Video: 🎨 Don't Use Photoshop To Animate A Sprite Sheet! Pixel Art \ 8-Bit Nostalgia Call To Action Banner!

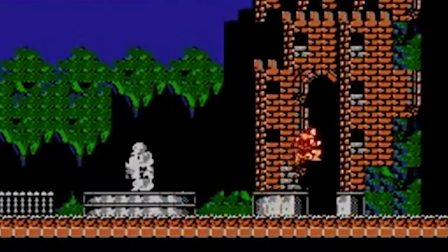I'm going to show you how and why I wasted 10 hours of my life making an 8-second animation. Are you ready to see it? Don't blink because you might miss it.
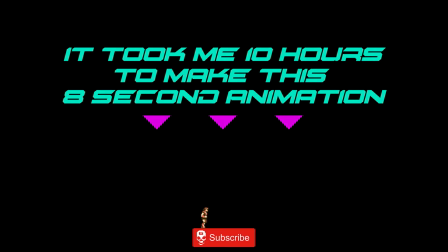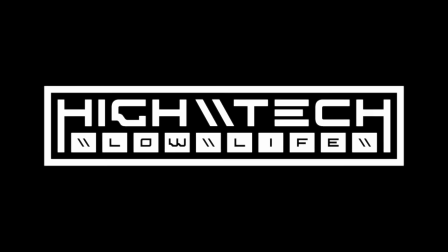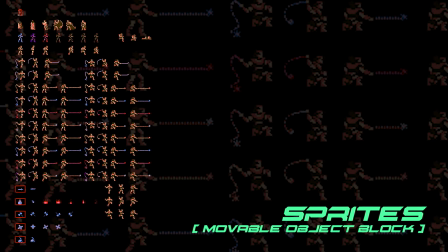I chose to use a very nostalgic sprite sheet to use as my objects for my animation. I do think this was actually a wise choice, but oh boy, using Photoshop as my main editor for this animation, that was definitely not.
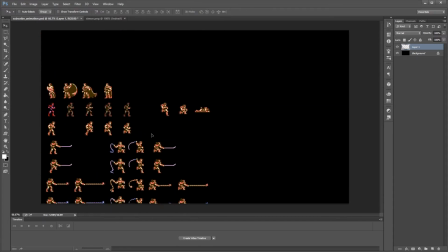The first thing I needed to establish was the scale. I wanted him to be essentially running across the bottom of the screen, and if he's too big, it's going to be way too distracting from the main content, but if he's too small, then it can kind of not be enough of a distraction,
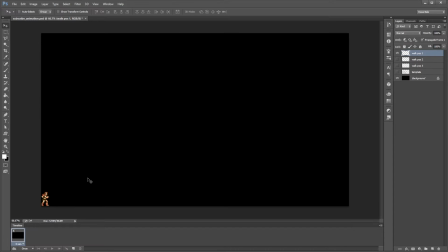so I wanted to get the ratio right of just enough to remind you of what's going on, but also not detract from the main video. So after getting the scale approximately where I thought it should be,
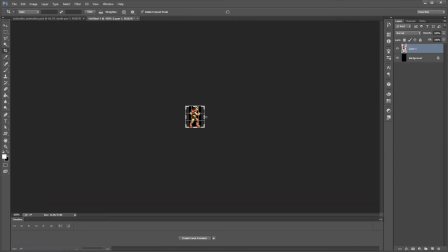my next step was to get the running animation going, and I thought that, hey, it would be the best idea to put that in a different document so I have basically a grouped cell of all of the running animation, quote unquote.
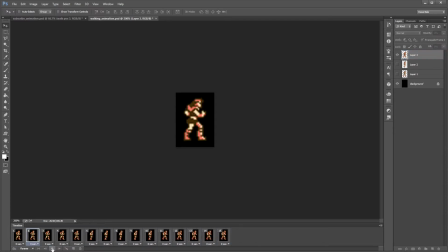But as you'll see, yeah, that idea did not work very well, mostly because of how Photoshop is set up for using animations.
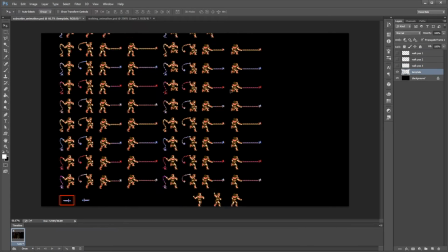I thought I could make groups of separate animations and then animate those smaller groups of animations in a larger animation,
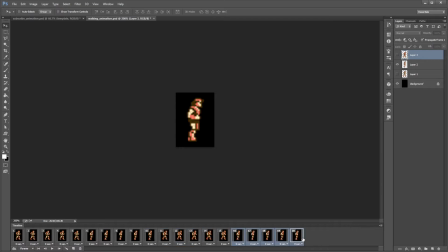and it very well may be possible to do this in Photoshop, but from my research, it just wasn't working intuitively how I thought that it should be working. And this is where most of the wasted time came from.
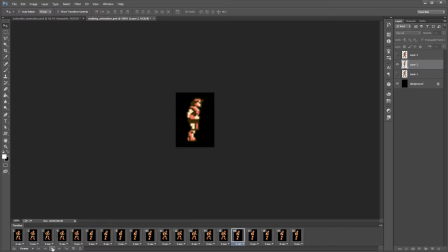I think I probably could have made this animation in about an hour and a half, maybe 2 hours using Premiere as my animation program. But it wasn't until I was about 2 hours into the animation that I realized that,
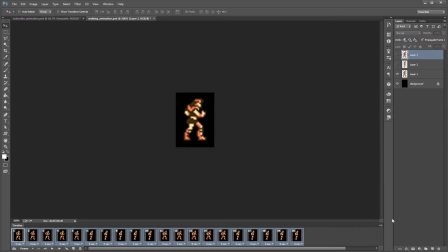yeah, Photoshop probably was not the way to go. I have made some animated GIFs before, but they were much more simple than what I'm making here.
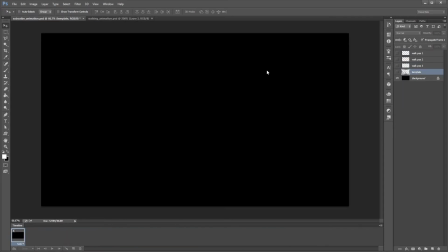I would consider myself to be pretty good at using Photoshop, but definitely not in the animation department.
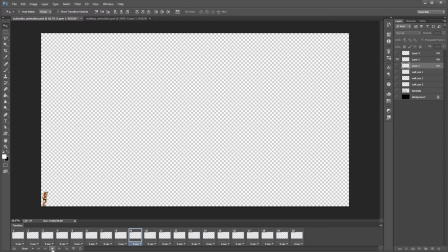I mostly use Photoshop for manipulating photos and not making animations. I know there's probably some heavy Photoshop animator watching this video right now, like screaming out of their head, going, wow, you're so dumb. This could have been done so much easier and faster. And I'll take that. I'm sure that's valid.
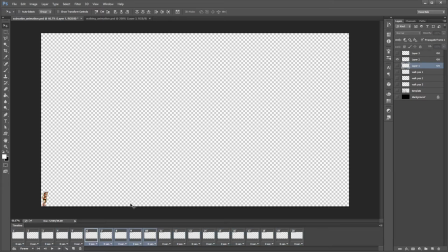There very well might be, but while I was making this, I was also doing research on how to make this a faster process, and I couldn't find anything that was helping me in the way that I wanted to make this animation. That whole grouping and trying to put it into the main document, yeah, that did not work,
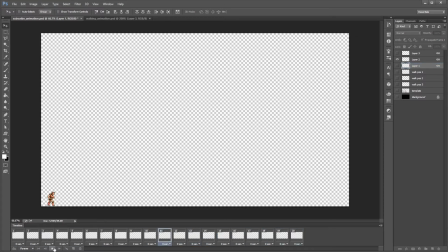so I basically had to start all over and just start making the walking animation on the main animation panel. There's not going to be any groups, so this all has to be done one at a time like this. Which is fine because I redid this walking animation about 10 or 20 times just trying to get it right.
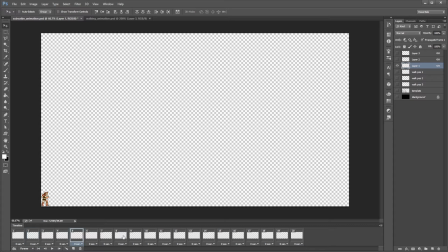I didn't want it exactly from the source material reference that I wanted it to be exactly like, but I did want it to be similar.
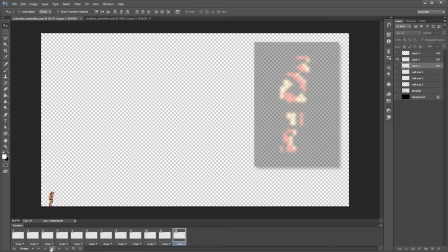How I was first animating him, he had kind of like a weird limp thing to him, almost like he needed a cane,
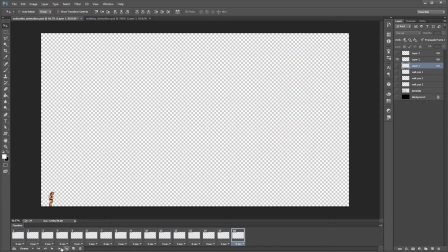but I tweaked it more and more, and that just has to do with moving the spacing of where he is in different areas, so nudging him to the left or nudging him to the right until getting the right pace. After finally getting this all correctly, I realized he was walking pretty slowly,
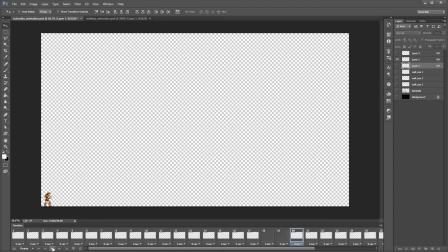and this also was a problem because I didn't want this animation to be like 30 seconds or a minute long. I wanted it to be just something very short.